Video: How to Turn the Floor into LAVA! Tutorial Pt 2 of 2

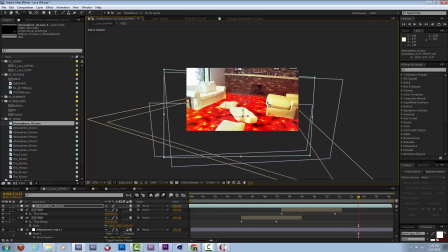Scale it up, rotate it. I'm going to move it up again so it fits the screen.
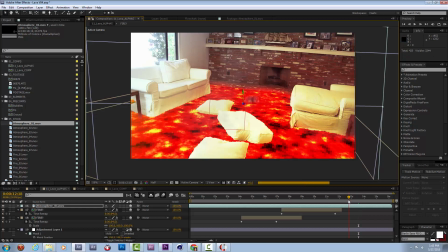So now it's putting this slight atmospheric smoke in the air.
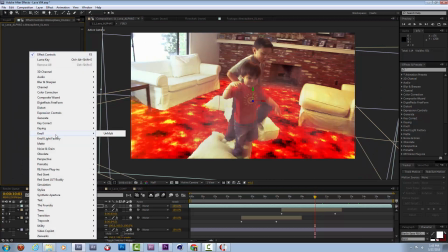I'm going to change the color of it by doing a fill.
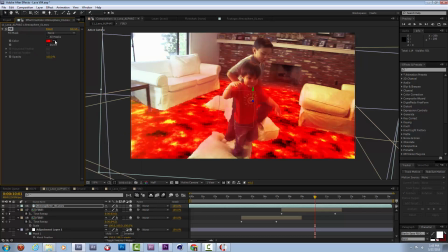Right now it default fills it with red, which looks kind of neat, but I'm going to go for more of a orangey peach.
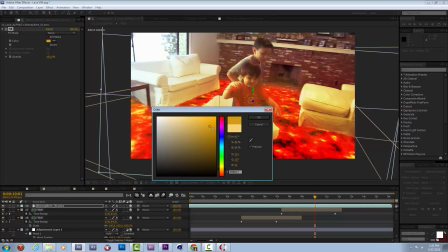Maybe the red was kind of neat. Go closer to an orange.
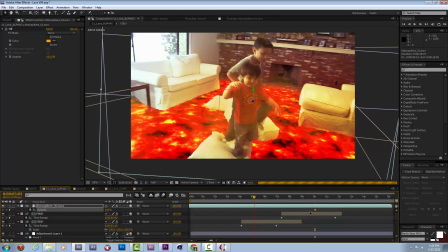I think that this atmosphere needs to key on, so its opacity should be pretty close to 0 at the beginning,
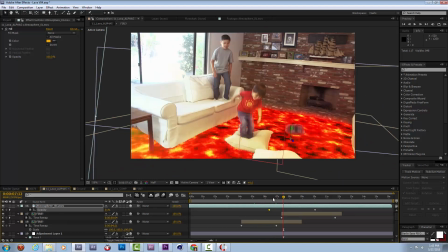and then the camera will move back probably through it, and it can start to become opaque at that point.
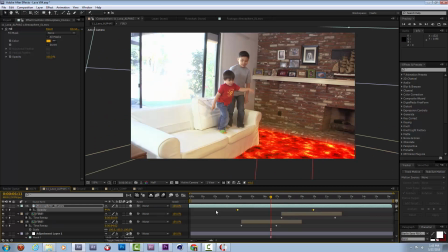Again, I'll add some ease keyframes to this stuff, because why not? Now play through.
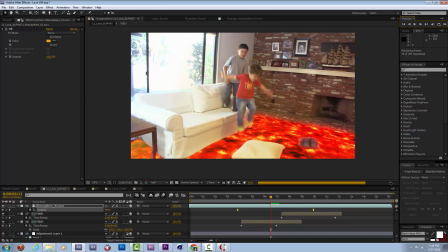And you'll see that it's really subtle, but there's just this little bit of movement in the atmosphere.
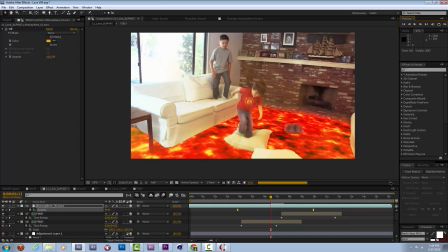I think when it plays back, you'll be able to track it a little bit better with your eyes, but it just makes it feel like this room is a little bit more hot and that they're a little bit more in the middle of this lava event going on.
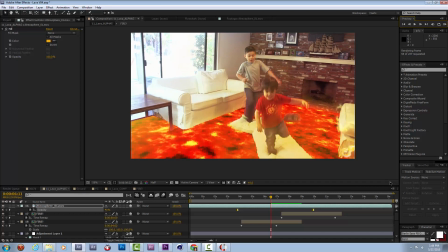So yeah, lots of red, a few flames here and there now.
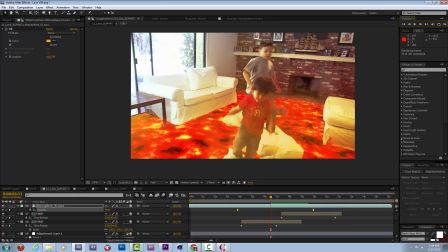It definitely makes it feel like this space is a little bit more dangerous and hot.
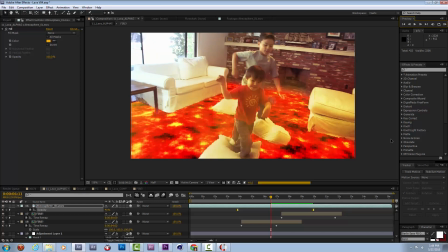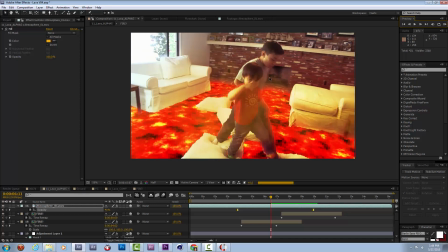It's quite easy to go overboard with all of this red stuff.
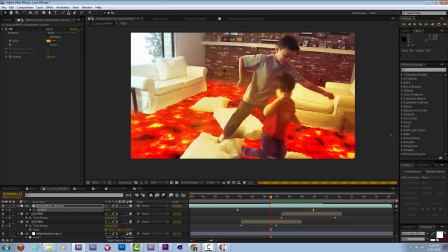So I might tone it down a little bit, but honestly, I really kind of like the goofiness of it.
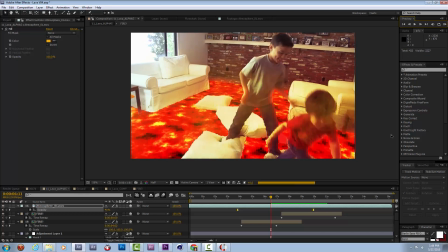You can go watch the intro to Into Darkness and see how much red and
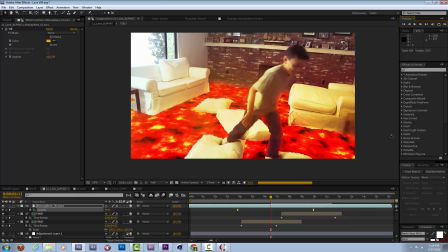sparks they're using there to create their lava flows, or episode 3, I suppose, and that stuff goes crazy.
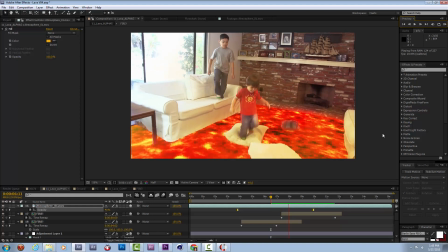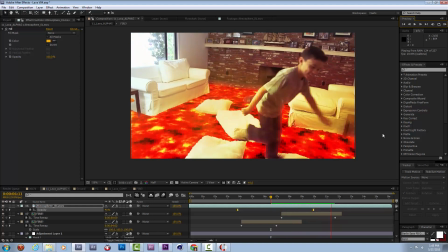Yeah, lava floor.
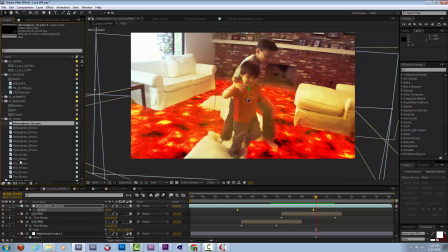Alright, this could use a few more flames in here. I think that those really helped the first version of this video.
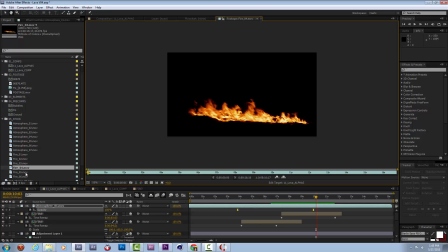Here's a nice little fire bar being blown by the wind. These are all a little bit windy for the space, so I'm going to stick with, I think this one was maybe the least windy looking.
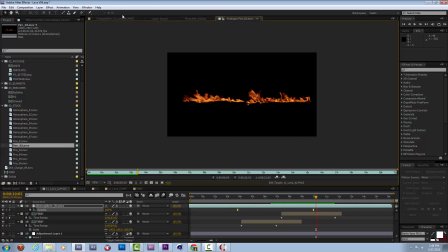Great, fire 2.
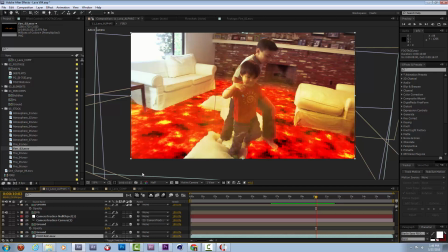I'm going to use some of my old tracking points to help place this a little bit more exactly, because this one will be easier to tell if it's locked to a specific point. So I'll go to my footage, I'll go to the camera tracker effect.
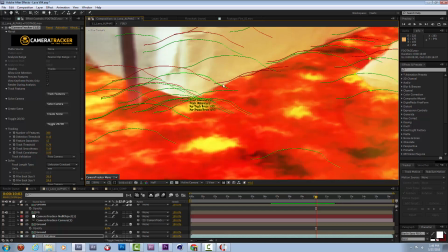I can zoom in and kind of say I want the fire to be kind of near this point. Create, whoops, highlight that, then create a null object.
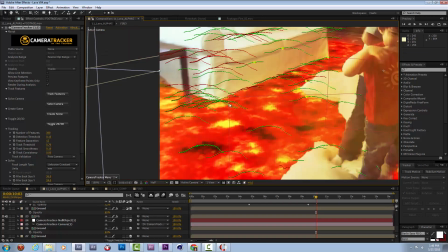Perfect.
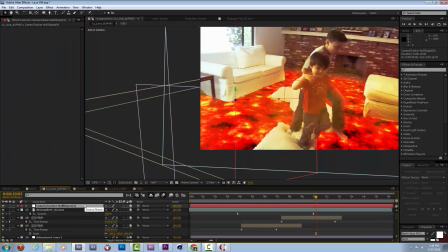If I disconnect that from the camera, when I reveal its position, it gives me a true location of that spot. I'm going to copy that and paste it to that fire bar that I'm going to bring in here.
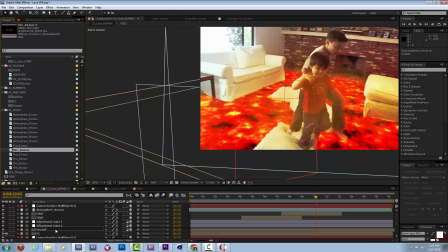So fire 2, let's bring it in. I'll put it down here a little bit because it can be one layer above the ground. Make it 3D, paste that location. Right now it'll paste that whole piece of footage right there.
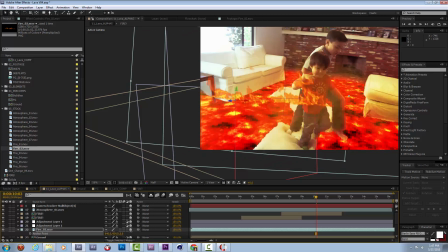All I need to do is adjust the anchor point so the kind of bottom line of the fire is sort of aligned with the couch.